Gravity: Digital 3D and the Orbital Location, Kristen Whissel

In turn, the mirror reflects and foregrounds an image in depth, creating a disorienting contrast between the vast depths of space visible behind the more flattened but nevertheless 3d image in the mirror so if you're seeing this in 3d it's really sort of deep space behind the gloved hand and then the mirrored image is also in depth but at a much sort of shell shall or stereo value these variable depth cues place stone at a further removed from her than her actual location in space framing her is self-contained remote and illegible a distant satellite isolated and obscured by grief. She narrates the basic facts of her daughter's death in a detached and affectless manner as Earth is reflected against her visor,
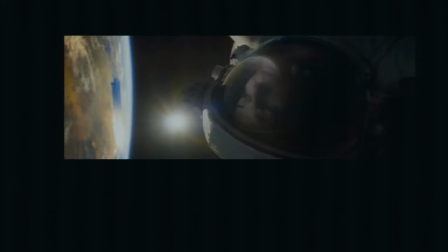an image that frames her mission as a flight from gravity and an intentional alienation from Earth. Gravity 3D dramatizes illegibility by exploiting negative parallax in its efforts to articulate the orbital as movement around Earth, as heightened affect and as the eye.
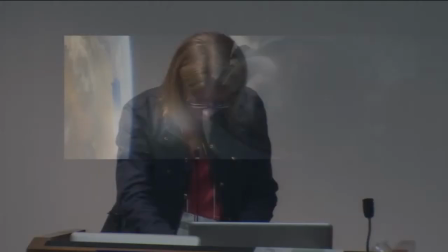As stone inertly orbits earth in a disabled Soyuz, she realizes that death is imminent and begins to cry.
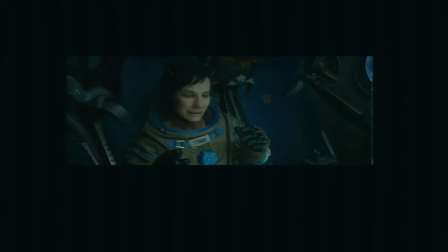A tear escapes her eye, emerging from one orbit into another and floats into the space of the theater, thereby escaping containment by the body and the screen.
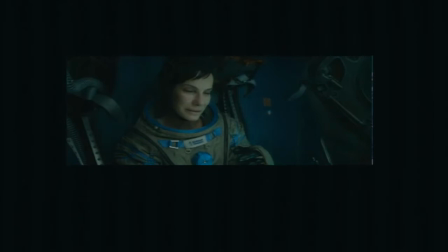And the tear actually in 3D sort of comes out and hovers in the space of the theater before or moving downward and out of the frame. The tear reflects an inverted image of Stone's face on its surface, creating the affective image of a character engulfed by loss and grief. In place of a conventional melodramatic closeup of the heroine's tear-streaked face, and this is sort of Hollywood's favorite representation of sadness, negative parallax brings a face-streaked tear into the space of the cinema, promising a transcendent, tangible connection between spectator and image across spatial and temporal divides. Its emergence from the screen provokes the desire to touch the affective image to confirm its presence and with it the sense that the film's orbital location is coterminous with the space of the cinema. And while the digital tear draws the spectator toward the screen, its intangibility and ephemerality ultimately express and intensify the desire for unmediated connection and reunion between the space of representation and reception, between astronaut and Earth, between performer and spectator. To address this desire, gravity stages a phantasmatic reunion. Stone turns off the oxygen in the Soyuz and drifts off to sleep. And moments later, Kowalski sort of knocks on the window. He reappears from the depths of space and from the depths of Stone's unconscious.
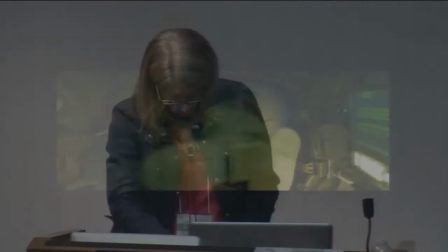As an emergent hallucination that enters the capsule, his legs stretching into the space of the theater.
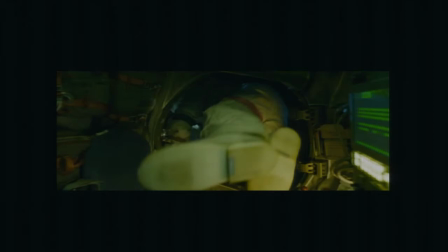Extending the link between knowledge and depth, affect and emergence, Kowalski appears in order to tell Stone what she already knows,
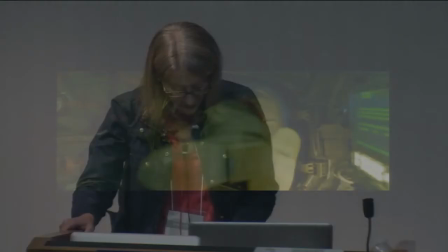how to get the Soyuz to the Chinese station and how to sever herself from the grief that binds her fatally to the past. Through this hallucinatory image, Gravity 3D arranges epistemic and affective seeing along a continuum that follows the Z-axis from the extreme depths of the image across the screen and into the space of the theater. And the process foregrounding the idea that epistemic seeing is often inseparable from affect and that the images produced of and from the desire to see and know often function as repositories of emotion. Gravity's orbital location functions something like a time machine, then, that allows us to see digital 3D's past in order to better understand the present.